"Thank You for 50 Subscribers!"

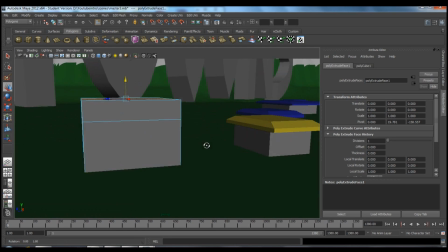1489s
And we're going to turn off soft select. We're not going to need it. And we'll close you.
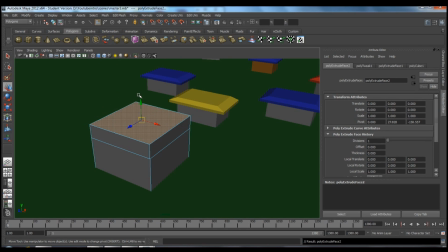1499s
Now we're going to extrude, which will just take that face and we can extend it out.
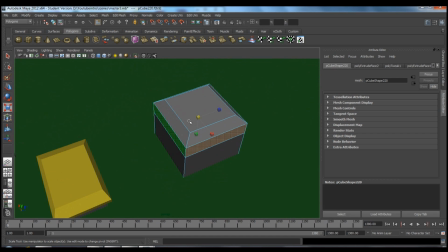1508s
And is this even how I did that? Yes, it is.
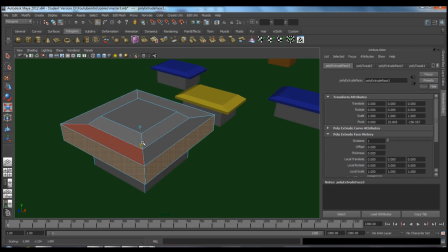1518s
Oops, I didn't mean to do that. I'm going to extrude again. We'll make it up.
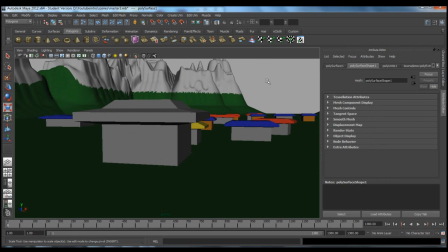1525s
And we'll shrink it in. And then all these sides here,
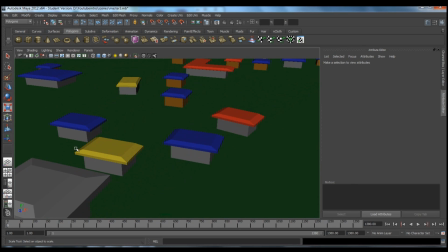1533s
we will extrude out and just expand. And then we're going to shrink them.
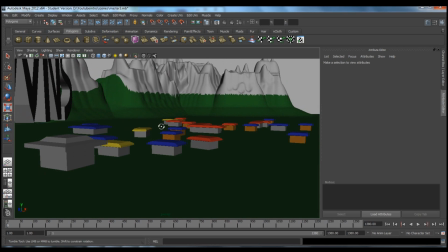1545s
And we have a basic little house, which we can give a colored roof to,
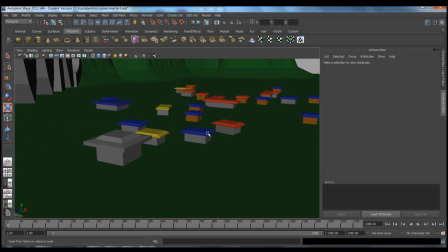1553s
and make some. And this was based on towns before we had multi-levels.
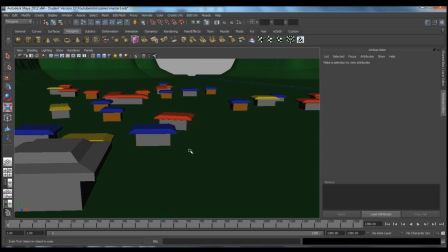1562s
So only one-story houses. I was really pushing for them to have multi-stories,
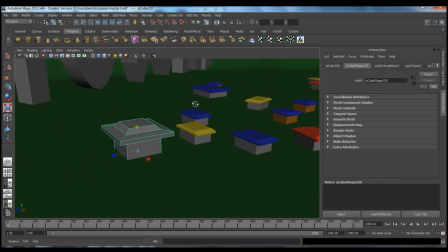1569s
and I might dare say I might have influenced their decision to hurry up with multi-levels.
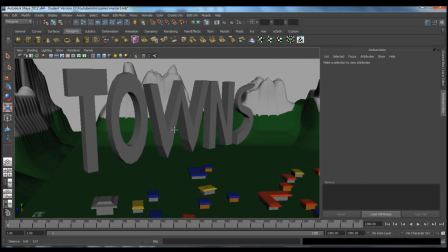1577s
But so I just had to work with one-story houses,
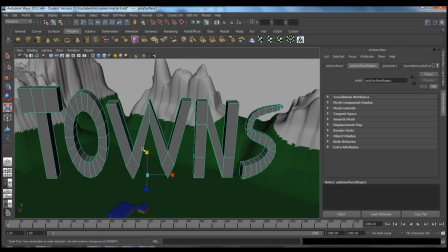1582s
and there was no point in making two-story houses as it didn't accurately represent the game at the time.
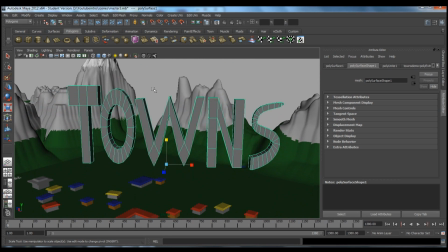1587s
So I just had a small village of one-story buildings made just like that.
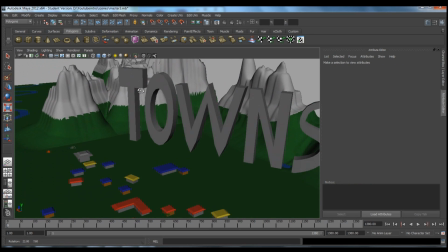1595s
And to check with the camera and make sure everything's working, I
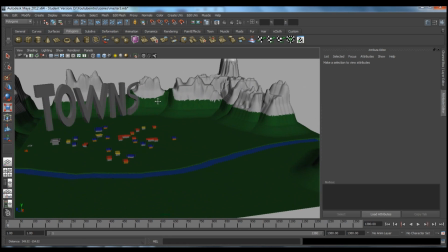1601s
brought in some words from when I made my signature
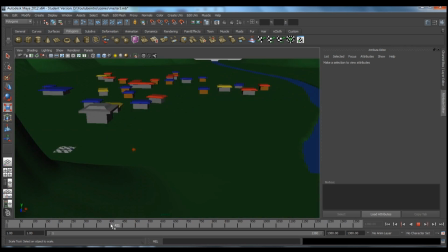1606s
from the forms as I go by, which you can still see that signature in my photo bucket account,
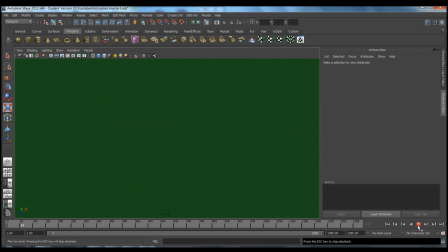1614s
if you can find that. Some of my older stuff that I've posted, which may make a return, just so you know. So this is what we got now, and we're doing some more camera testing and seeing how that works.
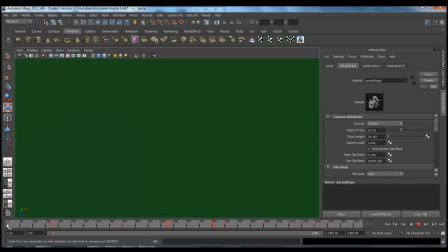1632s
So see, we'll come up. So here's the river now. I'll show you in real time, as fast as the computer can render it out. Now, and here's also a little trick, a little cheat for you.
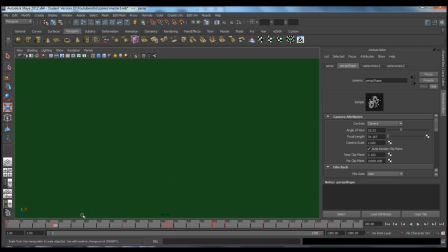1652s
And I'll show you here in the camera.
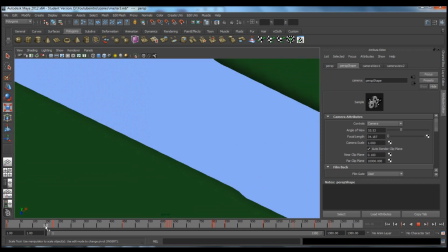1655s
The river wasn't long enough for how far I wanted to go, so I actually doubled the camera movement.
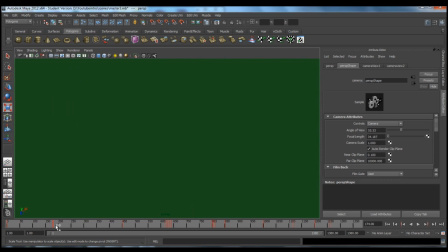1662s
I come up to here, and I've passed all these rivers.
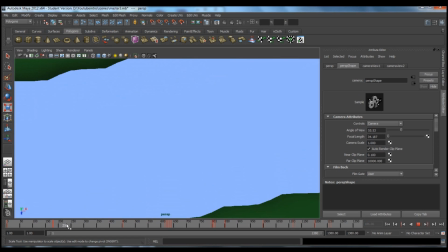1666s
There's actually two keyframes next to each other, one frame off, so you never notice anything.
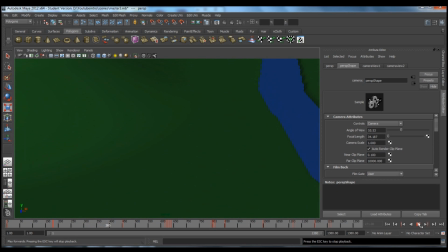1673s
And it jumps it right back to the beginning. For example, here, we just got done.
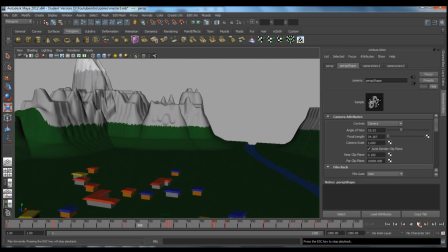1681s
Now we're over here.
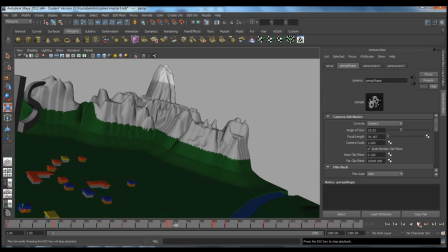1685s
Jump to over here, and we're back at the front again. So actually we look over the same river twice.
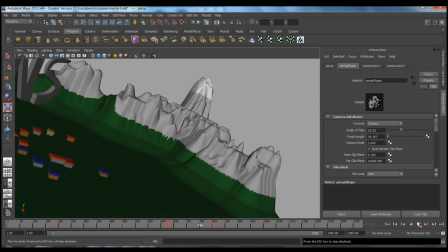1691s
Some of you may have noticed that.
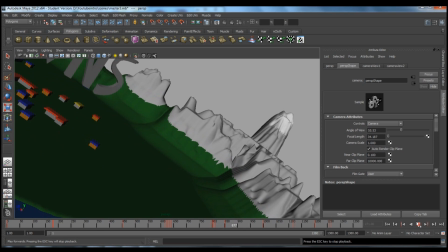1694s
But the cameras come in a slightly different direction, so I try to make it not as noticeable.
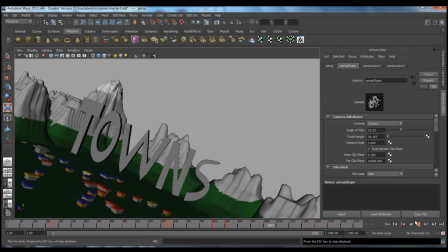1702s
So here we have our little village along the river.
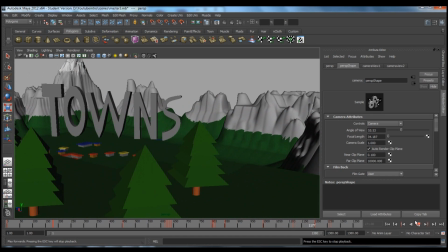1707s
And we're looking around, and I'm not liking this camera motion here. I kind of like how it turns, but it's not revealing the words just the way that I want them.
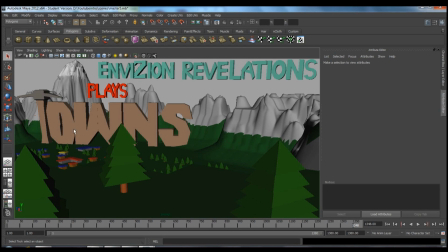1724s
And then we come this way a little further, and we'll pass by the trees on the mountain.
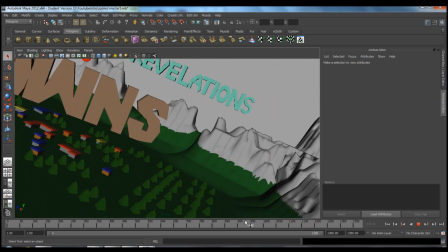1731s
We're resting here, and we get to see our nice little tree saying animation.